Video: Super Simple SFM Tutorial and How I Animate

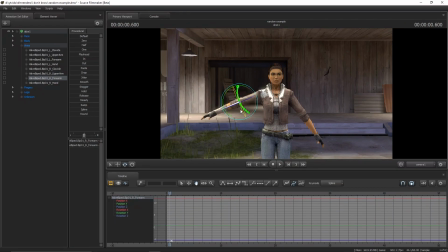Like, for example, you can start here, you press M to make a keyframe, and as it's going up, you have it rotate, which I actually wouldn't suggest, but I'm just going to do that because it'll be really broken. Usually you would rotate this bone, but I'm just going to do this, and it'll look really janky.
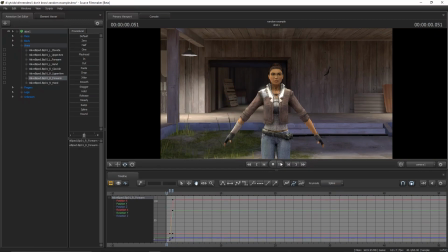But then you just rotate it, so then waving kind of looks kind of nice like that. And then let's have it move that way,
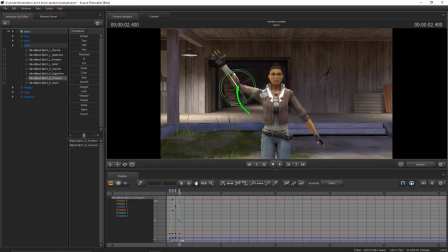then that way, then that way. So that's extremely simple, but waving. And then what you can do is, like I said, move down the arm.
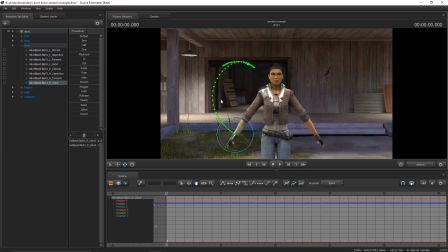So then as it's moving up, you might want to add a little bit of just tiny bit of movement. Just watch until it gets to the curve. So like until there, let's say. Then you can go like into the middle or a little bit to the side, move it down a little bit. It'll look like there's a little bit of drag on the hand.
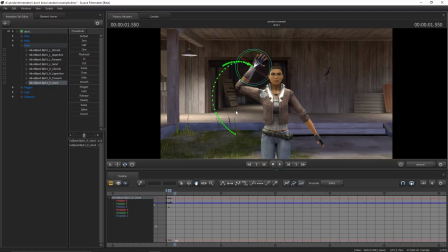And then you go like that. Since it's moving a little faster, you can add a keyframe there. And then if you have a movement where it's gonna be still,
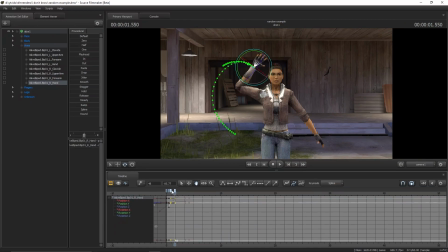kind of staying in the same position and then waiting for the next thing, you can press shift and then click on the two keyframes and then click the little line thing, so then it'll make sure to stay straight. And then what you can do is go to the end of that little curve thing, as you can see, make another keyframe, go into the middle, add a little drag,
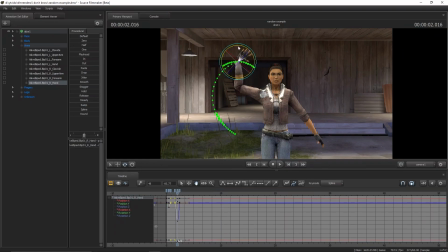that's a little bit of exaggeration, kind of make it more cartoony. And then just copy this over for the next thing. So go to the next end of the curve, which is gonna be right here.
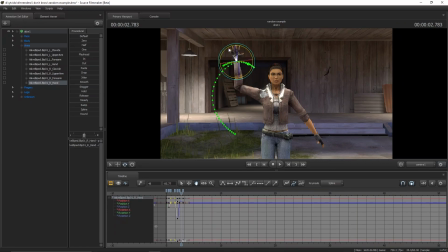And then you want to add another keyframe in the middle, another rotation like that, some exaggeration. So then it's gonna look like this, kind of like a regular hand waving. As you can see, it looks a lot better.
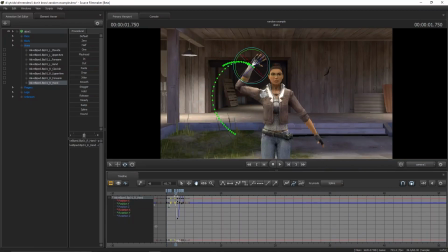But you know what you can do is you can actually go back and add more animation to this. So you can see it's just a straight line like that. But since we're gonna have it wave, you can go back and then let's say kind of move it down a little,
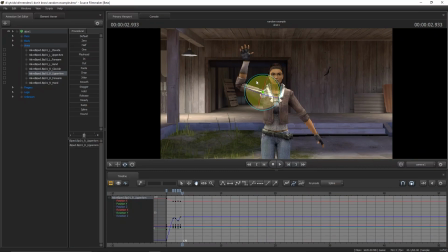and move it up a little, and a little bit more up. You can add a little rotation side to side to make it look a little more natural. So then it looks like this.
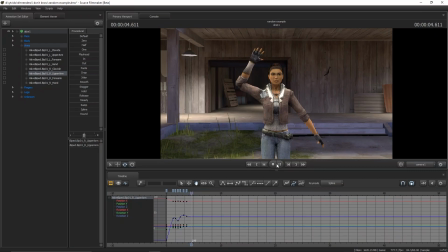Kind of looks kind of weird, but that's because of the rotation. That's how I would animate, like, just a waving thing really quick. So that was only like a minute, I don't know. And then what you can do to make it like rest really softly is you can select the whole character,
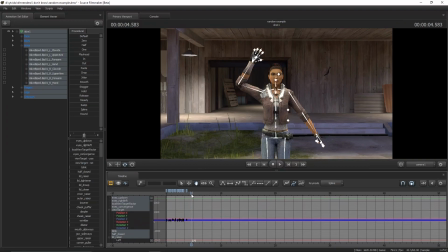and then like a second later afterwards you can press the M key to add a keyframe. And then what it should do is actually go from the final keyframe and kind of slowly move it into the rest position.
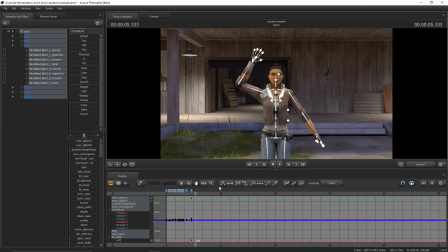As you can see here, it'll just go like this and then it'll stop, kind of make it look a little more smooth. And I just usually keep the regular graph settings, and the only time I change it really is with the line thing when you have something stopped.
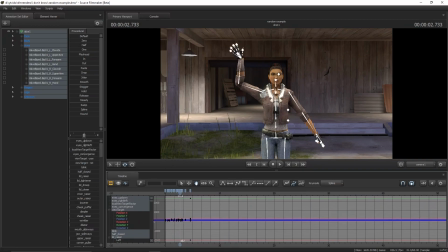But otherwise the regular stuff looks a lot better than if I did something else. But sometimes I do that, but that's just to like fix a glitch, for example, because a lot of glitches can happen. But yeah, that should be really good.
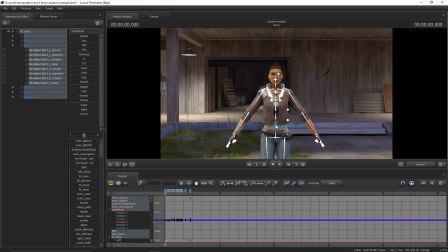And then if you really want to over exaggerate some stuff, you can move to this bone.